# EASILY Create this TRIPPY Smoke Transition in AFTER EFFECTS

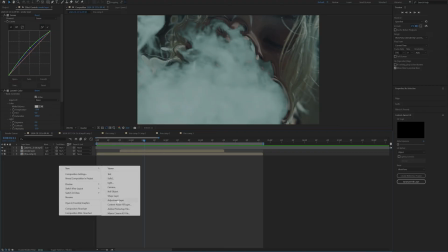going to do that so what I'll do instead is right click down here go to new create an adjustment layer and add on uni heat wave which
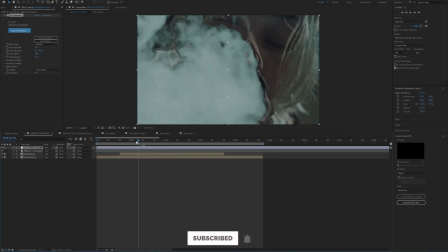is a red giant universe plugin this is just going to add in some nice waves and ripples so kind of as that smoke starts to come
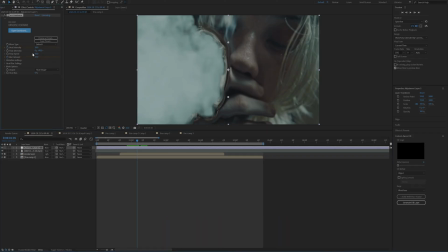in right here maybe halfway I'll increase the heat intensity and blur amount and I'll just blast the heat intensity up to 100 and as you can see that's going to start adding in those little ripples right here and to pull up my keyframes I'll click on the adjustment layer and click U and
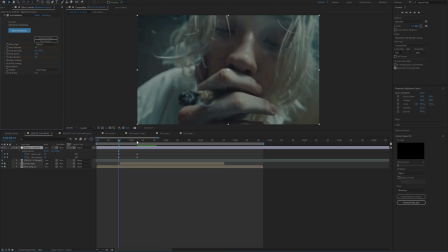then over on the left here I'll just bring the heat intensity and put them out back down to zero right about here as that smoke is starting to dissipate
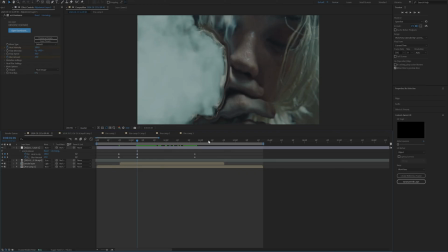I'll set keyframes here again at their default position from when I set right here and then later I'll just bring these back down to
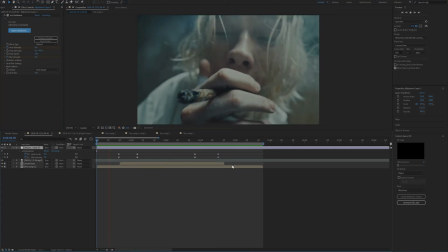zero again just like that and so far we have something that looks like this.
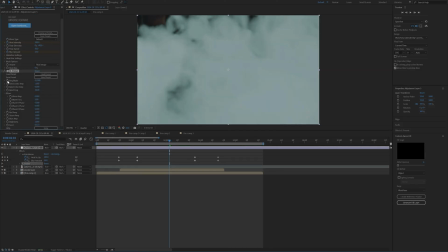Now next I'll add on sapphire flicker to that same adjustment layer and then increase the amplitude to something like 0.5 halfway
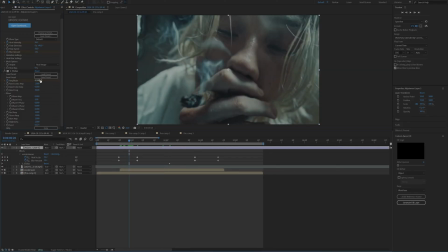through and then you know pretty simple just bring this back down to zero on either
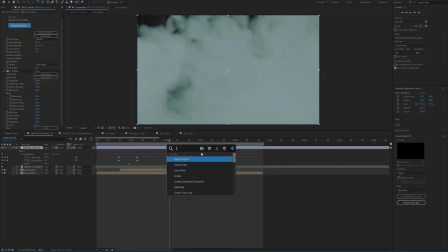end just like that and then finally we can add on lumetri color to that same
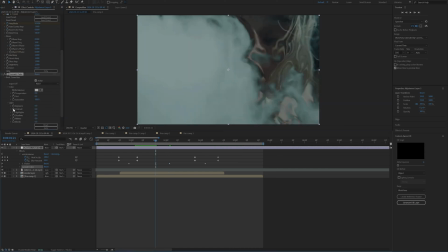adjustment layer and as that smoke starts to come in I think I'll set keyframes for contrast and blacks and then just bring the blacks down like that and then increase the contrast a bit and then over here bring this back down to zero for both and then just repeat that process on the
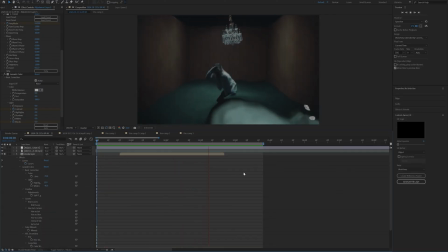right side. So now we have something that looks like this right here which I think looks decent and then what we'll do is create a new adjustment layer
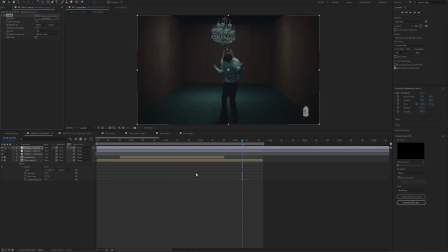on top and then add on RSMB which is motion blur which is essential for this effect in my opinion because as you can see this is what
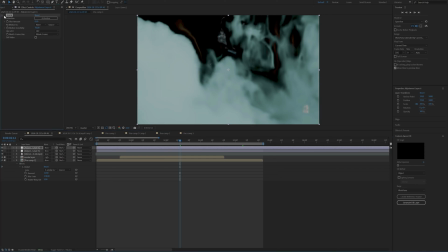it is with motion blur and this is what it is without which makes a huge difference in just kind of solidifying the detail and drowning out
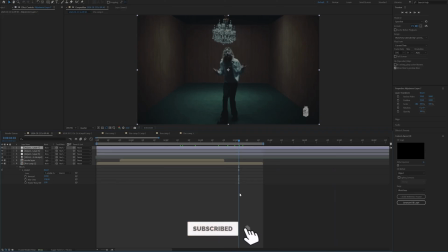that really shitty quality and then of course I'm just going to add on another final adjustment layer to add on another lumetri color and all I'm going
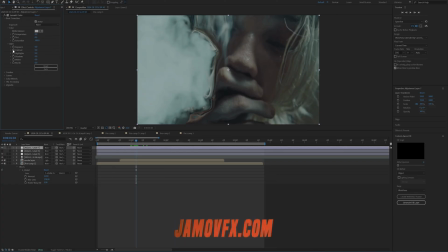to do is just kind of try to blend this smoke together a bit more by increasing the contrast decreasing the temperature slightly opening up those curves again and then going back to that green and just increasing it very slightly again and then maybe increasing or decreasing a few more these values like shadows,
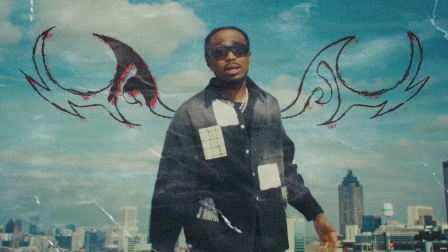whites, and highlights. And again, if y'all want to save time while editing, check out my website.
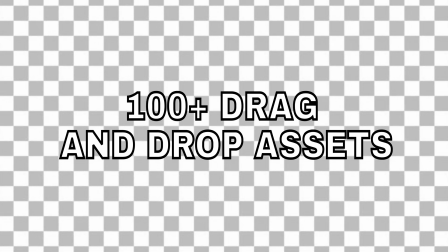I've spent over a year developing over 20 products for you guys that are guaranteed to save you time, money, resources, and all that good stuff that makes your life easier.
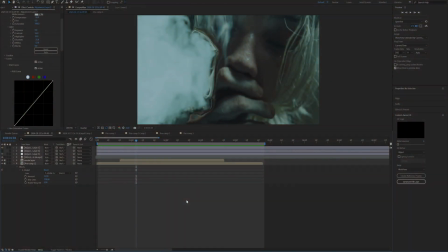I appreciate you guys for tuning in. As always, man, have a great rest of your day and peace out.